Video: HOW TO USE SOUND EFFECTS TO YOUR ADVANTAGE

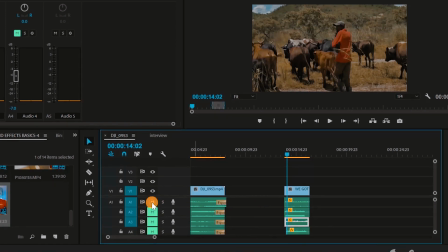255s
On this clip here, the first bass sound that I had was of just birds.
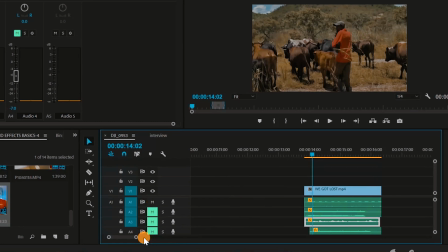260s
The natural sound that you'd hear if you're like in a forest or like in a communal land. Okay, and then had, surely if you're passing through cattle, you probably need to hear the sound.
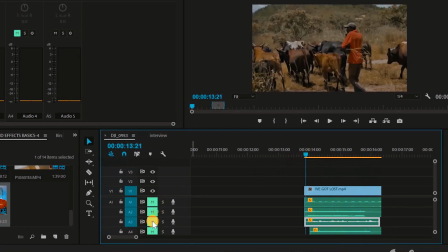284s
Yeah, and then added some bells. And mind you, like, these cattle had no bells on their necks, but adding this sound literally made a whole lot more sense, and it added a lot of depth into the shot.
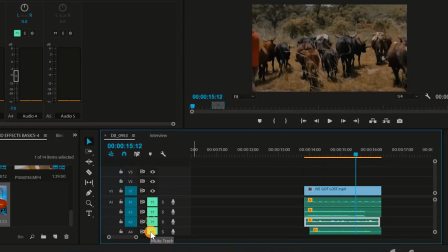And what I did here was I just had one sound of a cow, so I had to add another sound here to make it seem like many of them were making the same sound.
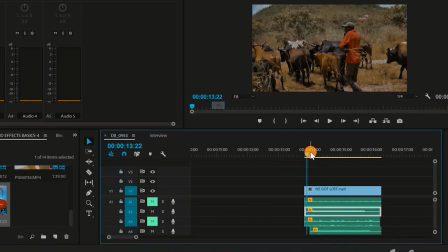322s
So just have a listen to this. All right, so it actually means that if I go ahead and I add,
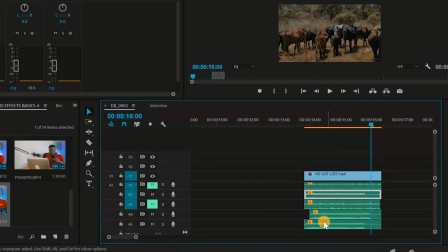336s
if I take this clip and I put it, say, here, it'll be very interesting.
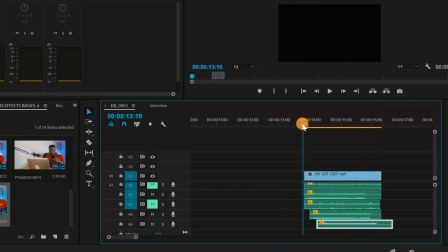342s
Just listen to
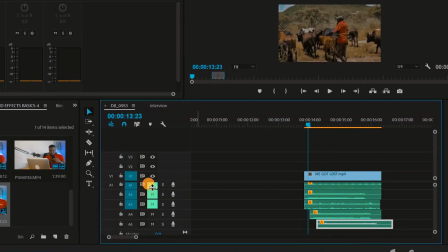346s
it. Yeah, so I combine all of these sounds now. I'll probably remove the sound for now and just keep it as it is. So as you can see, everything changed as we started adding the layers of sound to the whole clip. You can obviously later on color grade it to make it more cinematic and all of that stuff. And another trick that I've learned is you can always throw sound before a visual comes into play. So what we did here, we took a drone shot before anyone came through for the match. But the trick that happened was that we put a sound layer that made it seem as if people were already watching the match. So if we play the clip here, if we just go back here, the first thing you hear is clapping of hands. So before you even see the people that are clapping hands, already your mind is registering that I should be seeing people clapping hands, or like a crowd in the hype zone, hype mood, ready to watch a match. So again, the power of sound effects. You can play around with it and you can achieve a lot of things with it.
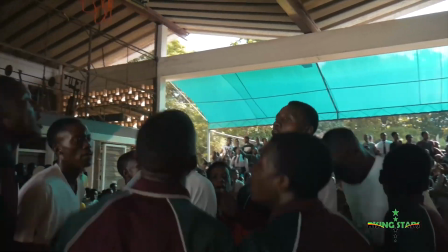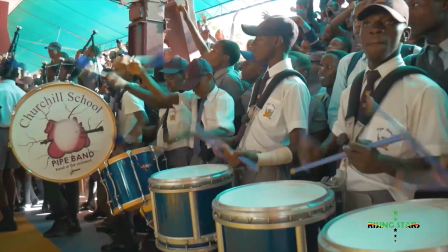438s
Same thing happened there. So you first heard the drums, the bass and all of that stuff before you even saw the guys playing all of the instruments. So again, throwing sound before you see the visual. And if you match whatever it is that you're doing to the sound, it'll always come out really nice.
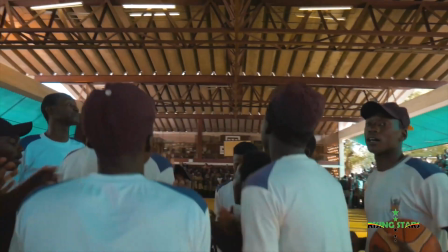So these are just like basic tips that you can obviously use. There's layers to a lot of these sound effects, and I'm actually trying to get to that level whereby I can actually put a lot of layers to the videos that I make. But everything as a starting point, you can always improve and get to the next stage. So the next clip is actually quite interesting. I'll just run it through real quick. But if you're interested in us breaking down what we actually did on this particular clip, just comment below and we'll definitely do it. So here we had Hilton, big shout out to Hilton. Everything was recorded and there was pretty much not much sound from the things that we're doing.